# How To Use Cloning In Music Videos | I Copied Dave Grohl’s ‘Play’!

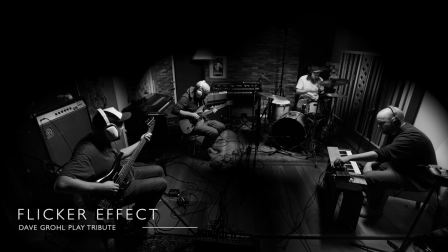First thing I did was to add this sort of flicker effect and I did it manually, I just went in and chopped out just a few frames here and there and it gives this cool glitchy flicker look.
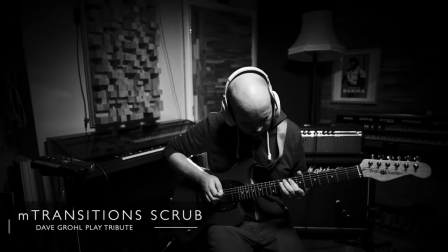Next I broke out one of my favourite transition plugins which is mTransition Scrub.
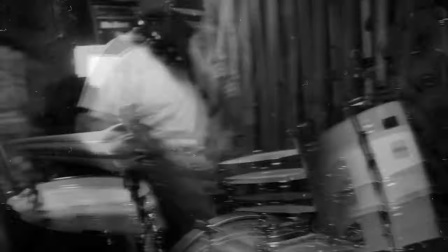It just adds to the feeling of chaos, it really messes with the timing and I just love the effect.
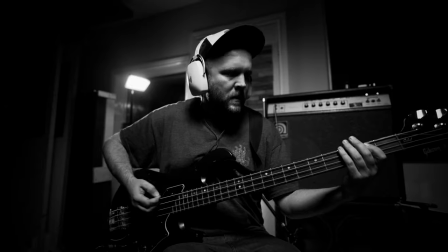Do check out my review, it's an absolutely stellar plugin. One thing that could easily go unnoticed is the fact that I added some light leaks.
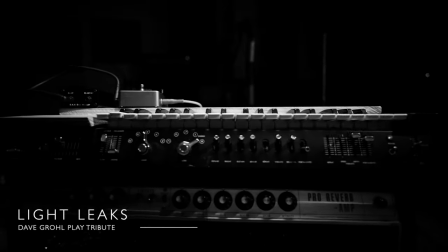I used them really sparingly and I had them on maybe 1% intensity to keep them nice and subtle.
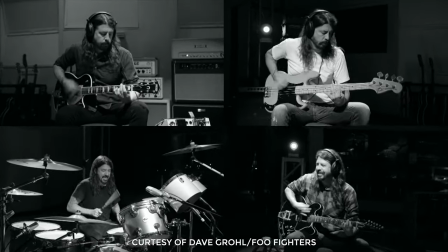The Dave Grohl video had lots of split screen use. Now this is not something that I like to overuse personally but I did want to give a nod to it so I used
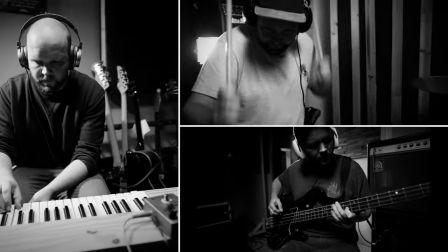it just once and I used the amazing Slicepop plugin which I reviewed recently.
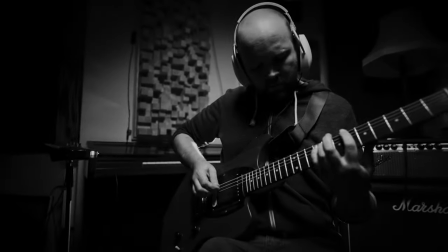That review is also linked below, it's a belter. So there you go, do watch the full video, it's linked below. I just hope you found this interesting, I want to hear from you. Did you, did you like it? Did you, was there anything you'd do differently? Did you pick up any tips and tricks? As always I'm hoping we can load up the comments section with knowledge and it becomes a kind of treasure trove of tips because that's what this channel is all about. Anyway that's it for now, I just hope you found this video interesting and helpful. I've got a large archive of videos about videography on this channel of which YouTube has hand-picked this video for you and the one underneath is my most recent upload. Until next time let's help each other out and shoot a better video. See you guys.